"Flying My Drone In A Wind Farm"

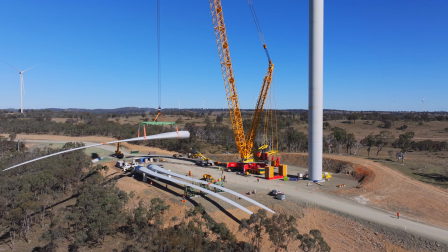232s
Now while I said before that we are sitting around a lot waiting for this to happen,
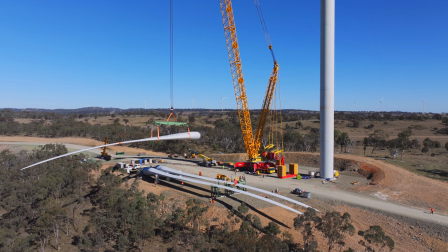237s
you have to be ready to go when they are ready to lift because everything is moving so quickly
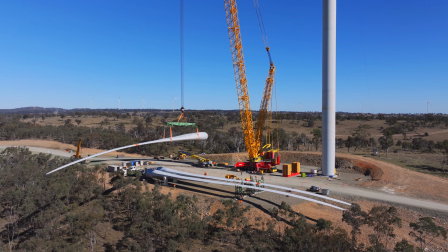242s
and you don't want to be out of position or you know running to your drone to launch and
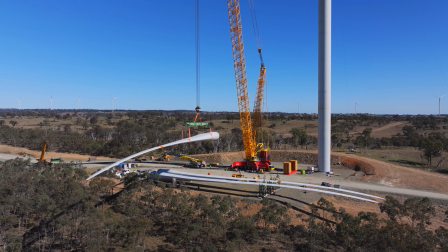248s
you always want to have a full battery ready because sometimes they can have mishaps or just they slow it down because the wind picks up
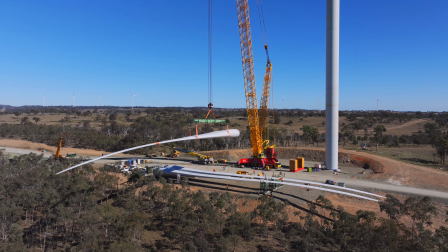256s
or something like that so you have to have a good battery because you don't know how long you're going to be flying for so it's always good to
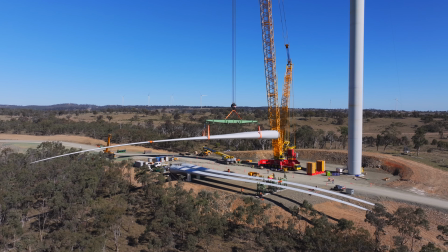264s
be prepared for everything and always a full sd card now as you can see here i'm kind of flying back and forth because nothing's really happening with the blade
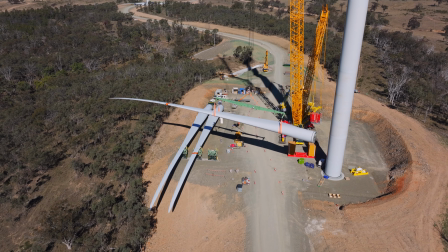274s
they're adjusting the crane you can see the crane lines moving slightly but the blade isn't lifting yet so I'm just kind of hovering I'm
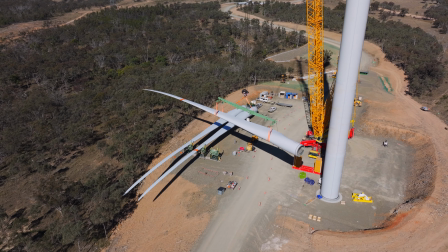281s
trying to save battery and that is something you have to do as well if they're not
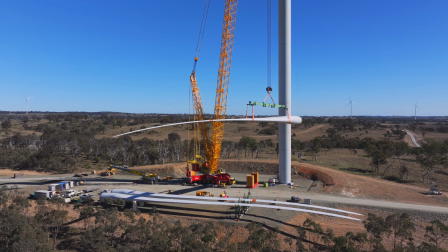286s
lifting you want to maintain your battery because it is
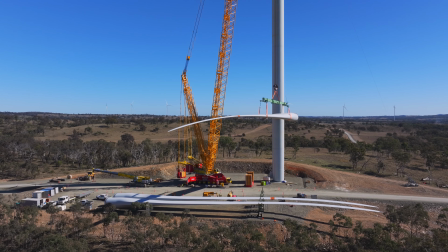291s
a wind farm it's windy so your battery is going to decrease
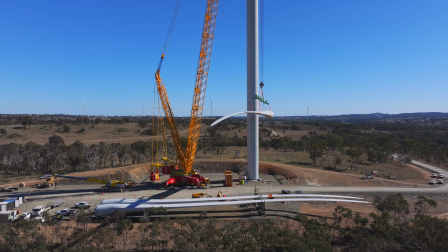295s
super quick if you're an idiot while flying a drone now when the blade is going
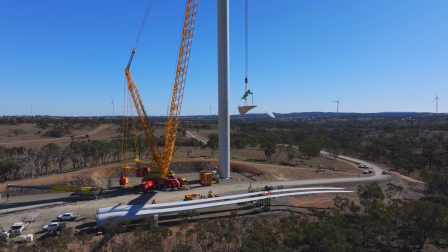300s
up there's also a lot more guide ropes with this so you have to be really careful in some of the shots you can't even see the guide ropes but here
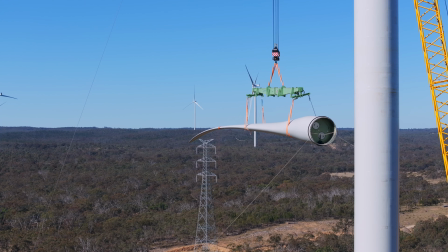308s
you can see those guide ropes and you do not want to be flying into those so this is also when the zoom camera
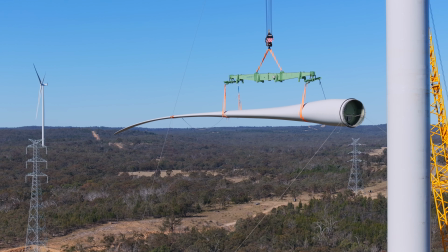316s
comes in absolutely clutch because you can stay ages away from those guide ropes and still get this really nice clean footage
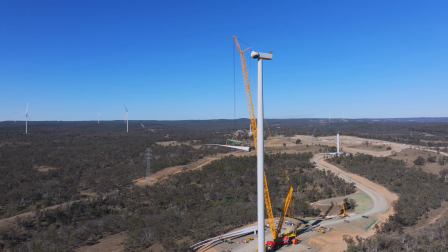324s
now like i said before this would be pretty boring if i just had a wide lens and I was just going around and around and around you really need to when you're
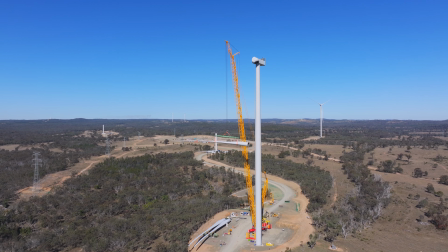333s
filming construction make it interesting you need to show how big the asset is so by getting those different shots by getting a wide shot by getting a medium
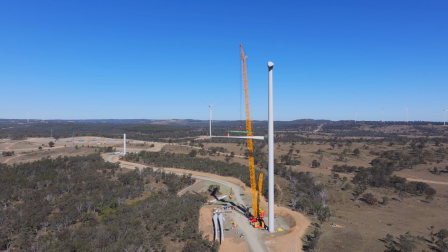342s
shot by getting a real close-up shot you're going to make your footage so much more valuable to the client so here I'm grabbing the
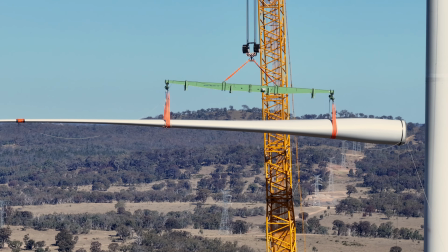351s
stock standard wide shot and then this is the seven time zoom on the mavic 3 pro like this is amazing look at the parallax
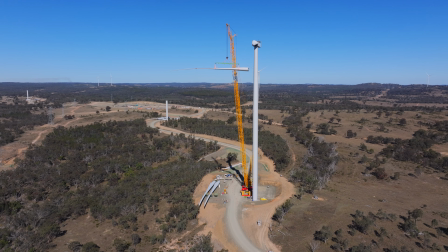358s
it's such a dynamic drone now this is a much longer process than the previous lift so i've done a few of these now so i know how long it
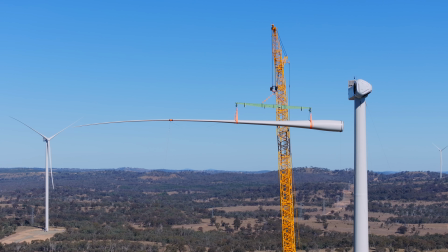366s
takes and luckily the mavic 3 pro battery is pretty good i can do this all on one battery but you want to be launching at the right time you
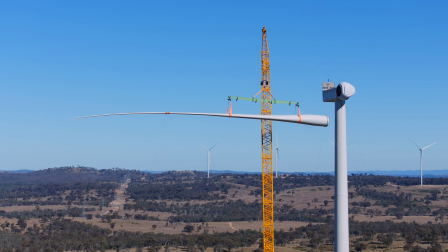374s
don't want to launch too soon and be waiting 10 minutes for them to start lifting you wait until they start lifting and then you
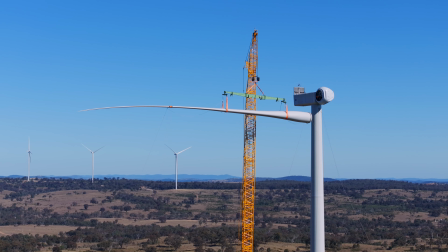381s
launch and here we go again like this looks pretty stock standard yeah it's a big crane and all that but then you see there's a actual little person inside there
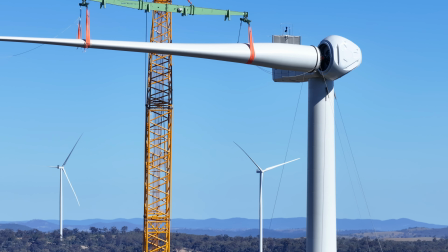389s
and previously we wouldn't have been able to show that at all but zooming in we can actually see a little high vis man
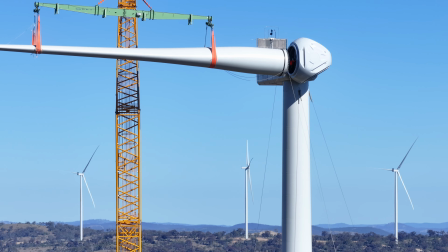397s
is in there and he's reaching out to the blade so this is really cool stuff and the
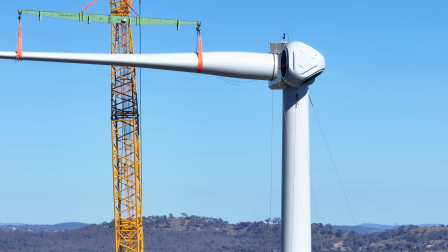403s
companies that we work for just absolutely love this footage because no one's seen stuff like this before.
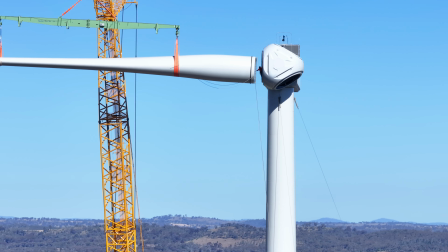409s
This is, you know, pretty revolutionary for this drone to be able to capture this type of footage.
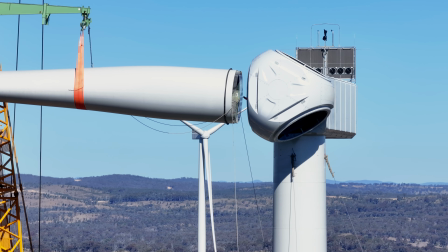414s
One other thing is, you know, I was up there for an extra 15 minutes getting the actual blade coming in and locking into the nacelle.
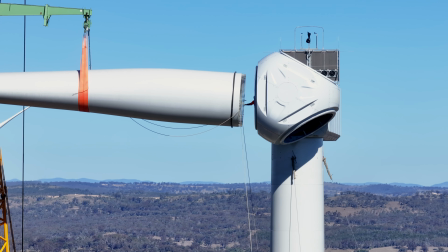423s
This is quite a process. It goes in and out, in and out, in and out. But you want to capture everything for the client.
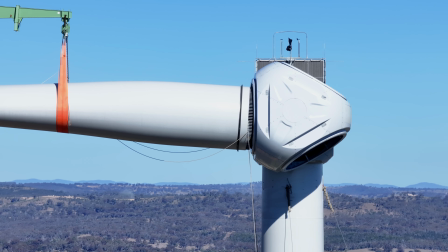429s
So I know I sound like a broken record, but you really need to manage your batteries when shooting construction overlay.
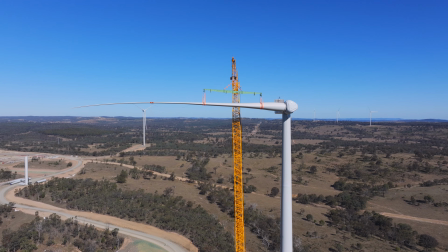435s
And this is pretty high pressure. I mean, you don't want to be stuffing open up right now when you've got a big paying client trusting you to film their job construction.
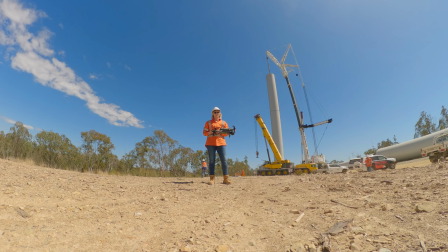There is a lot of moving parts to filming a construction video and working with big budget
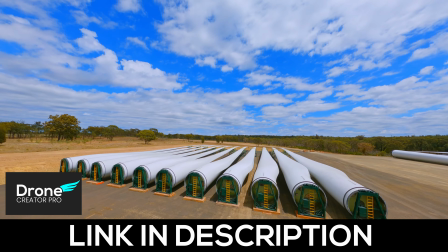457s
clients like this and that's why I've created a drone filmmaking course and we cover this all in depth.